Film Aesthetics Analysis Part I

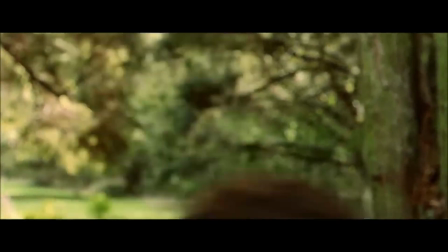[0:00]
Hello, my name is Aaron Coleman, and this is the opening Shire scene in Lord of the Rings: The Fellowship of the Ring, where Gandalf and Frodo ride the carriage together towards Bag End.
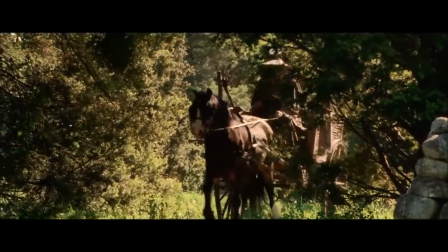[0:09]
To better understand the making of this scene, you have to know that Frodo is a hobbit, and hobbits are smaller in height compared to humans.
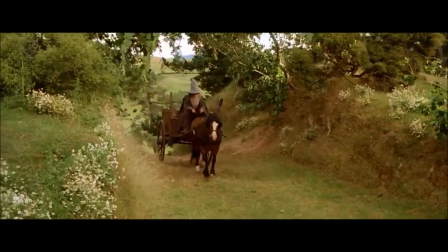[0:17]
So, in this scene where Frodo meets Gandalf, they use a scale double,
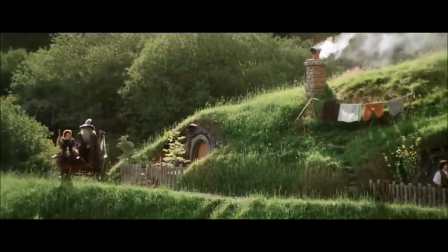[0:21]
which is a short person used to represent Frodo for some of the wide and long shots throughout the scene, since the actor that plays Frodo is above 5 feet.
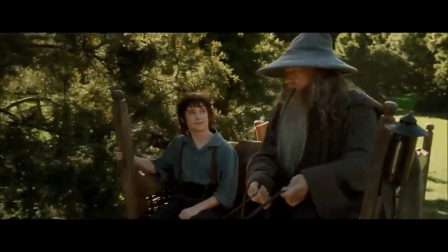[0:31]
Now, when we see the shot of them together in the carriage, they obviously couldn't use a scale double.
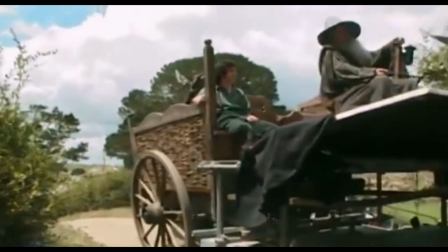[0:38]
So the special effects team built a special carriage that allowed the actor who plays Frodo to sit a few feet behind the actor who plays Gandalf.
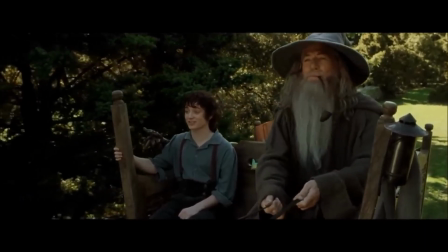[0:46]
And they placed the camera at a certain angle to use a technique called forced perspective,
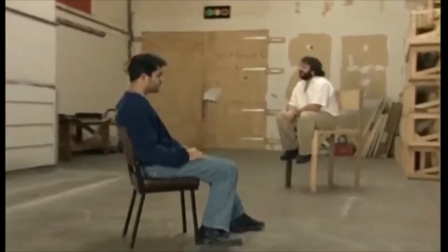[0:51]
which is an illusion to make the audience think that the subject is farther, closer, bigger, or smaller than it is.
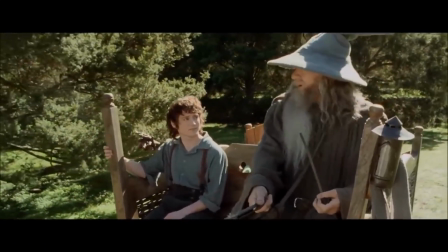[0:57]
Now, when they filmed this scene, they couldn't just use any type of lens. They needed to use a wide angle lens, which is anything less than 35mm lens,
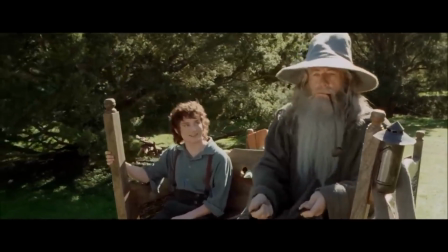[1:06]
to give more depth of field so both of the actors in the shot would be in focus.
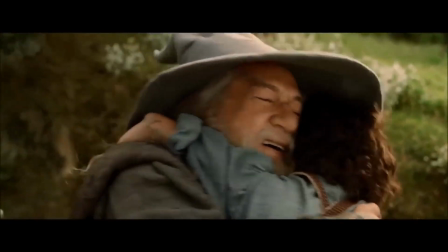[1:12]
Another thing to talk about in this scene is how it handles continuity, because it's all about maintaining the illusion and keeping the audience in the flow of the story.
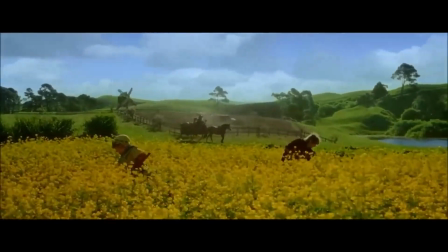[1:20]
When they cut between Frodo and Gandalf, you notice that anytime they cut to them, the shot is from a different angle.
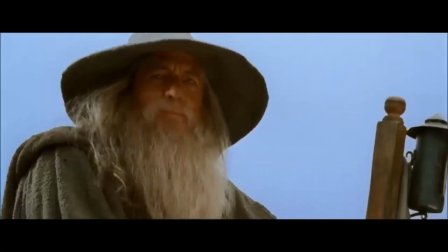[1:26]
When we cut to Frodo, it's at a high angle, and we see him looking up at Gandalf because remember, hobbits are smaller than humans.
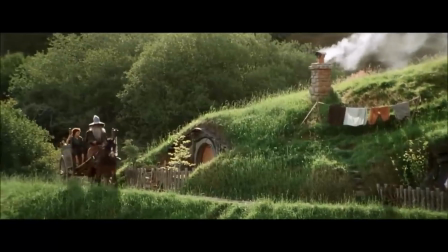[1:34]
The shot gives us an outside perspective of Gandalf looking down to see Frodo because of his height.
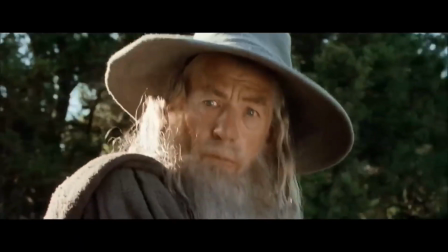[1:39]
The same thing goes for Gandalf, but the other way around. It's at a low angle and seeing an outside perspective of Frodo looking up to Gandalf.
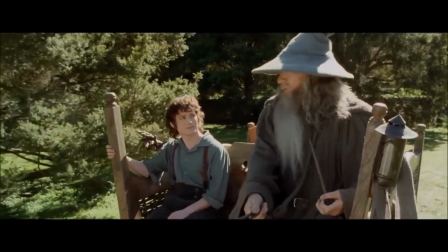[1:46]
If they shot both actors at a flat angle and cut between both of them, then it ruins the flow and takes the audience out of the story,
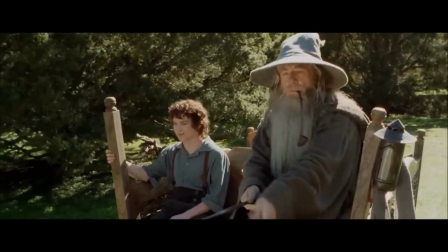[1:53]
breaking the illusion and not buying the fact that Frodo is a hobbit who is talking to someone much taller than him.
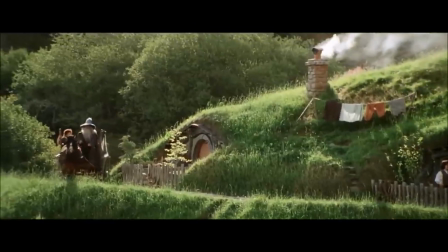[2:00]
Another one is with the scale double.
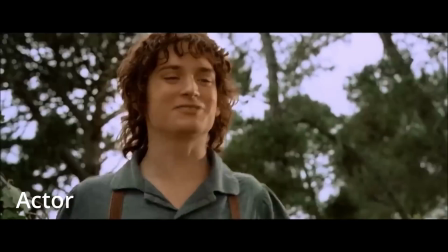[2:02]
When they cut to the scale double or to the actor, they both have to have the same content, movement, position, and time to make the cut a nice flow of the story.
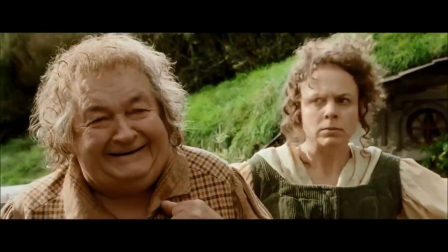[2:13]
Alright, that was my commentary on the opening Shire scene in Lord of the Rings: The Fellowship of the Ring.
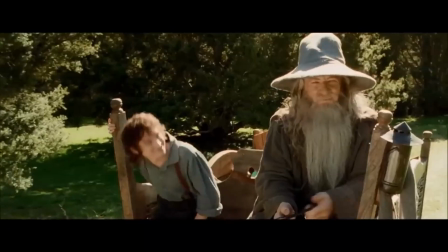[2:18]
Thank you for watching and listening. I'll see you next time.
Gandalf, I'm glad you're back. So am I, dear boy.